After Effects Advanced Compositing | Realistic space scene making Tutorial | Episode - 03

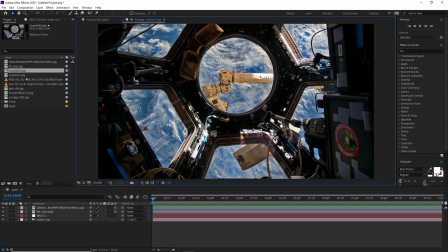So I have this high resolution International Space Station image. And in this case, we have to cut out all these windows here.
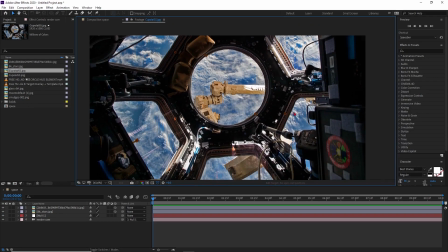So just select all these windows. You can use pen tool or you can go to Photoshop and cut out all those windows, because I don't want this window here,
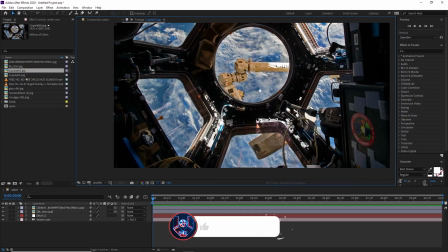because I want a complete PNG image to see through with this all International Space Station.
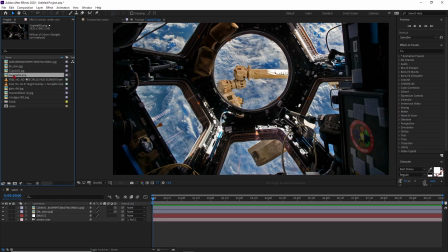Okay, so I have already cut it out with this. So this is my cut out images. So let me show you with PNG.
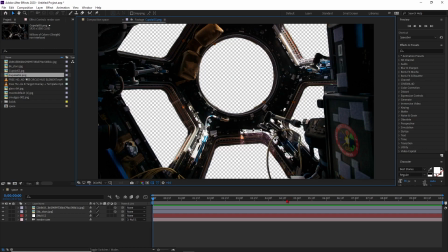So this will look something like that. I provided all those two images in that zip folder. You can use it, and also it's free. So just drag and drop into this composition on the top of this layer.
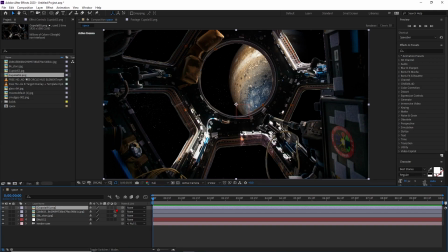So now it feels like something this, and also this should be in 3D. So just click this 3D one. So this will become in 3D. And now I have to increase the scale a little bit. So from here, like 120, is good enough.
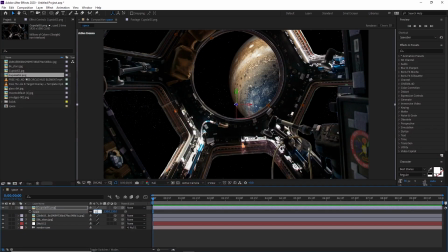No, 120 is a little bit bigger, so 110, yeah, this is fine.
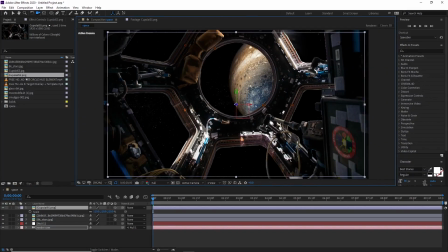So now if you move the camera a little bit, it's feel like you are actually going through this International Space Station, like inside of this International Space Station.
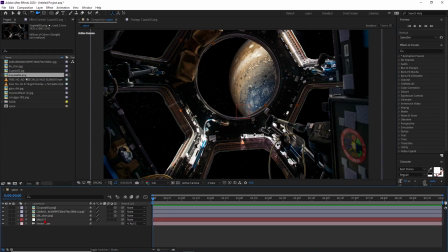Okay, this is fine. So now you have to start our basic camera animation. So you just have to click this null object and you have to make it to 3D. So now this is also calculated as in 3D null object. And now just press P here to get position. Just take this animation key here and Shift R to get orientation XYZ rotations.
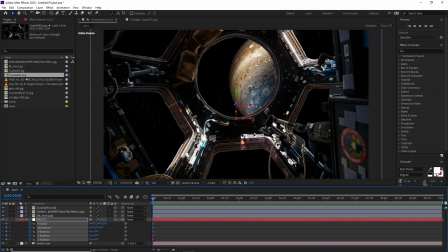So just select all this. Now, so just select all this and select all these keyframes and move to the last, because that will be our last keyframe here. So now we are going inside of the space. Just select the Z axis and move inside by pressing Shift.
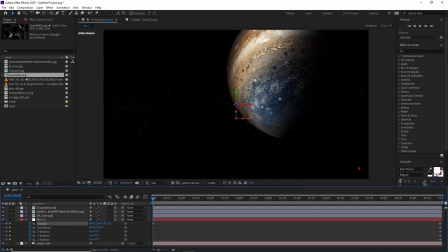You can go very fast here. So I'm just clicking it something like that, and this much area is good enough. Okay, so now you have to rotate it a little bit in this axis. So let's rotate it this much and just move the position value a little bit higher, something like that, because when the camera will go from this direction to the inside of the space station,
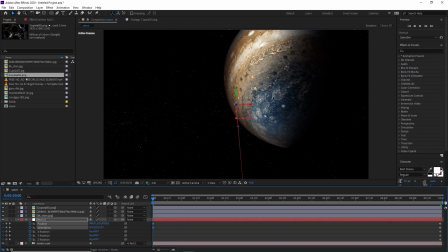it looks very realistic. So now select these two and these two. We have to make this keyframe animation a little bit smoother.
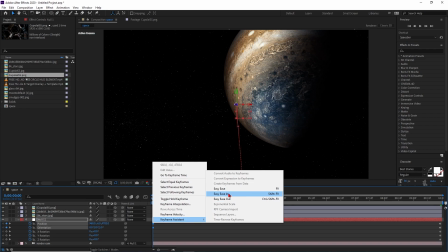So select this, right click, keyframe assistant, and this is like easy is in, and select these two and right click and easy is out.
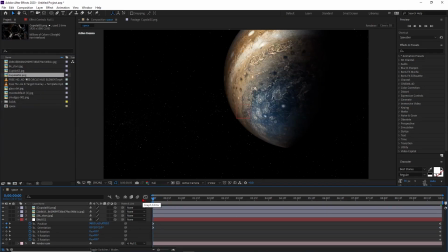So this will be become a very smooth animation. So just play this once to see how it will look like. So I think this is looking pretty amazing, and also the space are looks so much realistic.
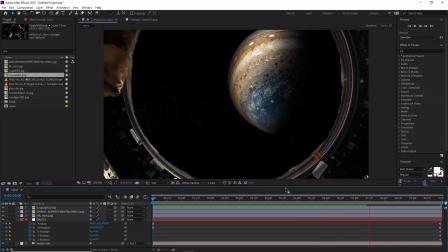Guys, make sure the space animation should be very slow, because those objects are very far from our camera,
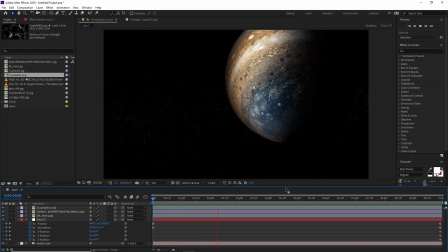but the camera closer object should be very high animation. So it's feel like already is in space.
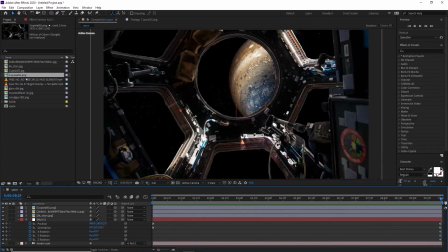I hope you guys already understand what I'm trying to show you by using this video. And guys, if you really love these videos, then don't forget to like, comments and share.
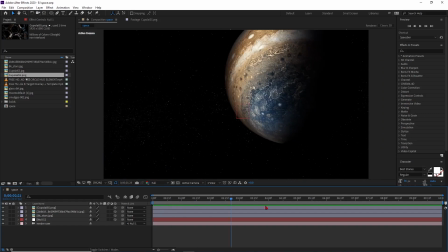Now we have to add more objects, more elements here, which is most important stuff here.
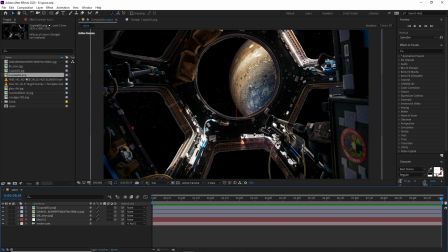Okay, so first of all, what you have to do, just we have to add our windows, because as you all know, we have no windows. You already cut it out all those windows from here. So we are just want to add some windows, because it feel like we are going see through,
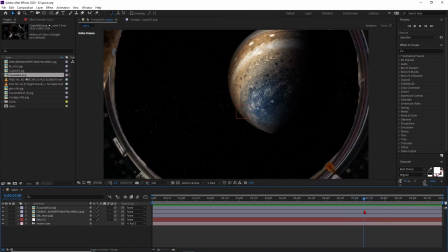like we are going pass through with this all like windows here, and we'll add so many things also here.
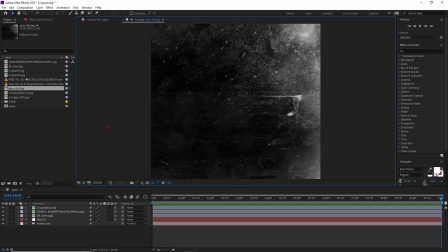Now to create the windows, I have also some glass elements here. So this is my glass element 1, this is my glass element 2, and also this is the glass element 3. So how you can use it, I'll show you. Just select the very first one and select drag and drop into this composition.
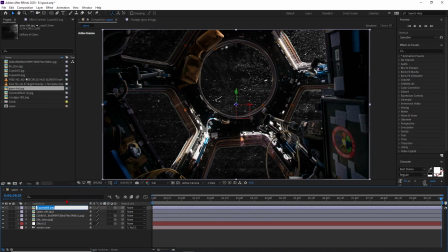So first of all, rename all the stuffs here. So this is my ISS, so just rename it like ISS, and this will be our like the planet. So just name it like a planet, because it will be very much confusing after very much time, and this is okay. So this is like glass one, so this is like name it like glass, and then just press 1.
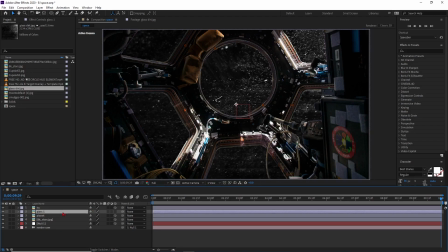Okay, so now it's fine. Now select this glass one, also make it to the 3D layer. Now this glass layer and the ISS layer are all in same position, so no need to move it to Z axis or Y axis or X axis. Just scale it down to fit in this window, something like that, and this is fine.
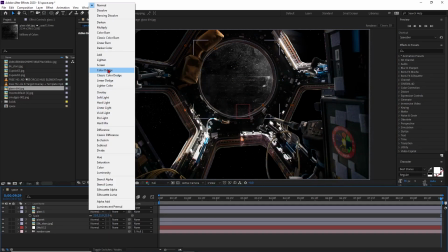And after that, select from here the normal. You can use it to screen, and also you can use it to add also.
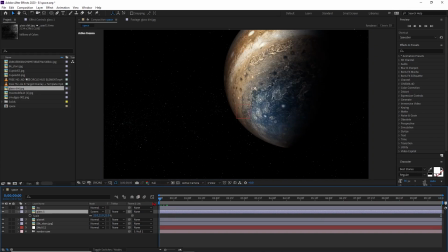In this case, I'm using like the screen effect. So now whenever you will going something like that, it feel like, see,
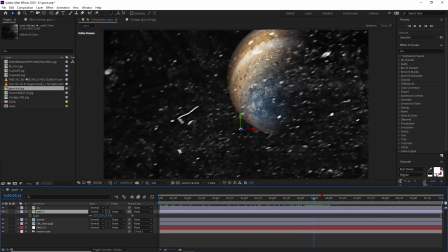you are actually passing through with this window, and whenever you will turn on the depth of field, it feels so much realistic.
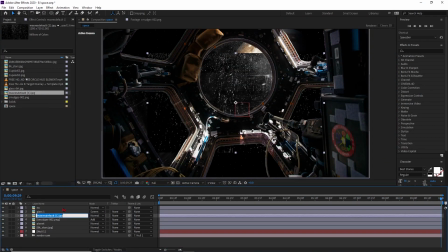Yes guys, so now we have to fill all these windows here as well.